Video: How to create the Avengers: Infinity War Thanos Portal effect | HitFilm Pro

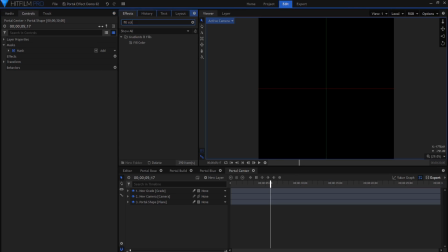Now apply the fill color effect. Set the color to black and the blend mode to 100%.
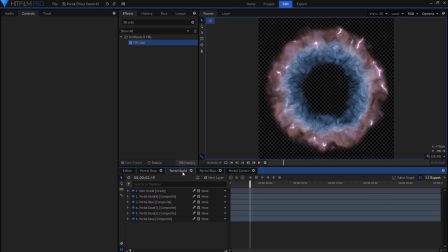Drag this new comp in as the bottom layer in the portal build comp.
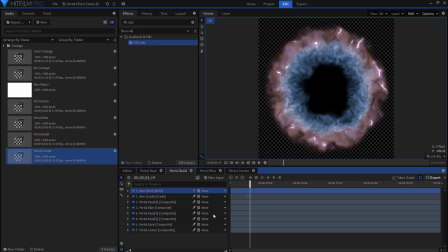To finish creating the portal opening and closing animation, create a new point layer called Portal Control. Parent all of the portal layers except the grade layer to this point.
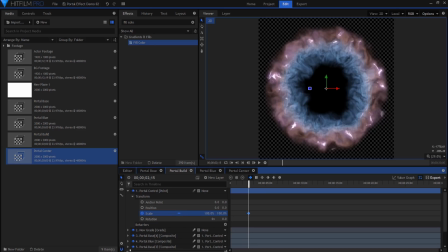Now you can animate the scale of the point so the portal opens past the edge of the frame and slowly starts to collapse before closing.
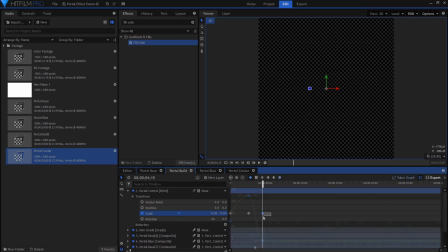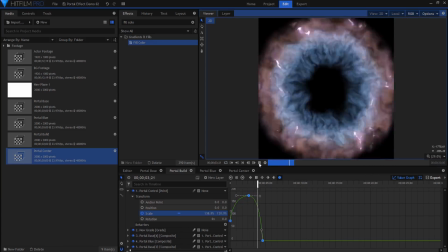It can also be used to reposition the entire effect if needed. Now to use this with some real footage.
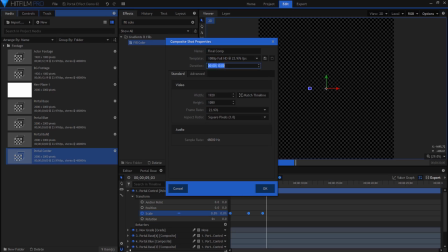Drag the portal build comp into a new comp with your background footage in it.
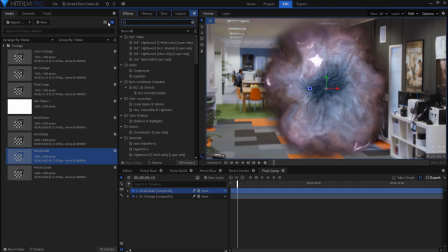Add the light wrap effect to the portal to get rid of the dark edges.
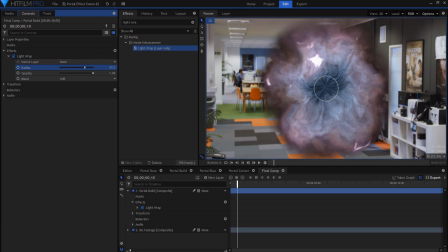Set the blend mode to add and increase the radius. Choose the source footage as your source layer. This helps blend the portal with your shot.
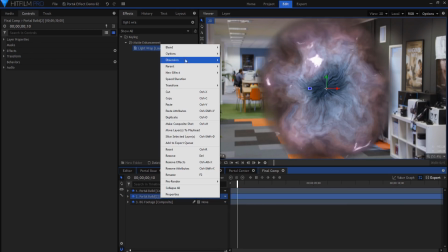The edges of the portal still seem a bit dark, so duplicate the portal layer, put it underneath the first, and change the blend mode to add.
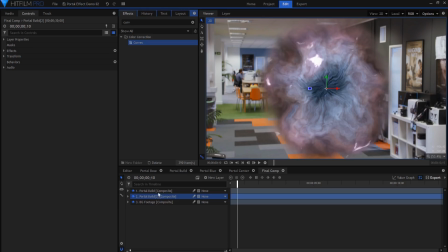You can also use color correction effects to make the portal match the scene better. I like using curves because of the huge amount of manual control it provides.
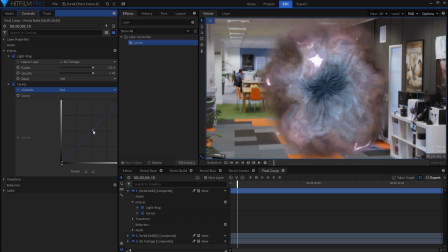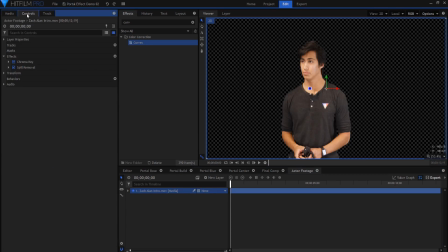The next step is to key out your actor. They need to be recorded on a plain background. Usually you'll find this done on a green or blue screen, then cut out with one of HitFilm's keying effects. Click the card on screen or the links down in the description for tutorials on using keyed footage.
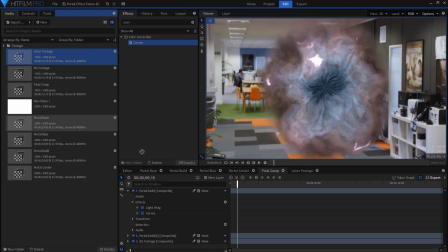I have my actor footage already cut out and in its own composite shot. Drag this in as the top layer.
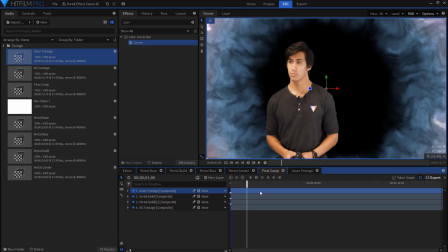Go to a point on the timeline where the portal is almost completely open. Trim your actor footage so that the actor is already walking at this point.
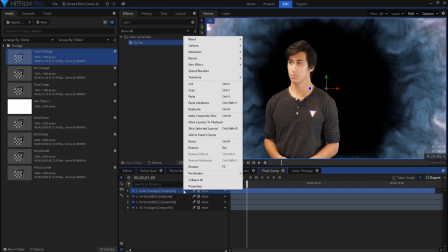Cut off any of the footage before this point.
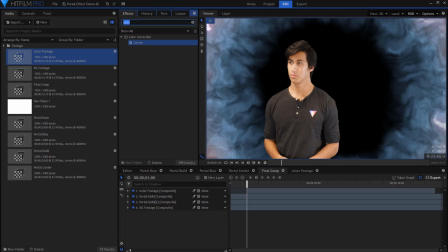Now drag on the color balance effect. This gives control over the colors in the shadows, midtones, and highlights. We want our actor to look like they are emerging from a dark portal, so we will add more blue.
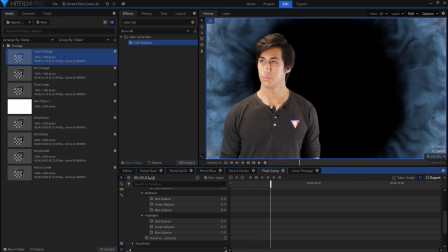Go to the point where you want the actor to have fully exited the portal and enable keyframing for blue and green in all 3 sections. Back to the first frame of the layer again, increase the blue and green to get the desired effect.
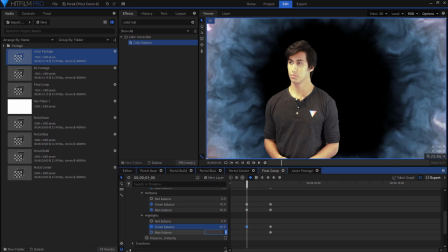You may want to use different values for the shadows, midtones, and highlights. Next, add the YUV color correction effect. This effect also gives control over the shadows, midtones, and highlights, but instead of changing the color, we will change the brightness.
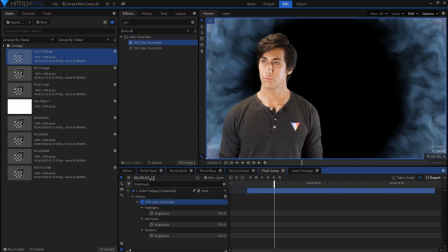In the same timing as the previous keyframes, animate each brightness value independently to increase over time, ending up at 100%.
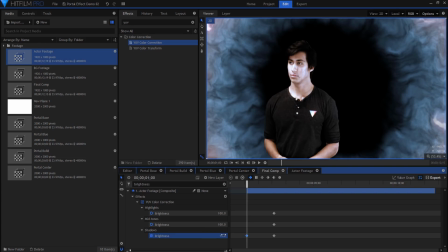I chose to have the highlights start out a bit brighter than the other values, so the actor's face emerges through the portal first.
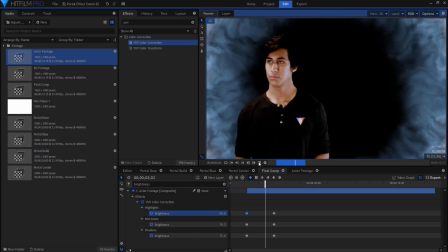Now the actor pops into the portal and then brightens and changes color to match the surroundings.
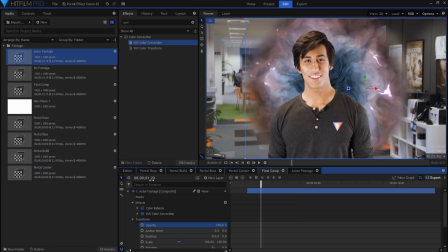Animate the actor layer's opacity to increase from 0 to 100 to make this a smoother transition.
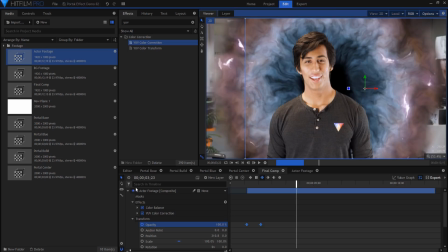Now the actor appears as if he is emerging from the portal. Time to add some finishing touches. If your actor is in focus in the video, there's a good chance that the portal might be slightly out of focus.
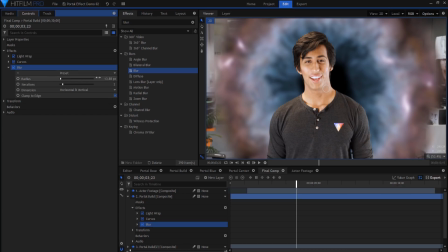There is also a good chance that there is some film grain or noise in your video footage. Try adding a very slight blur and even a noise effect to sell the illusion that the portal was captured in camera. A great way for the portal to interact with the video footage is to have it displace the background.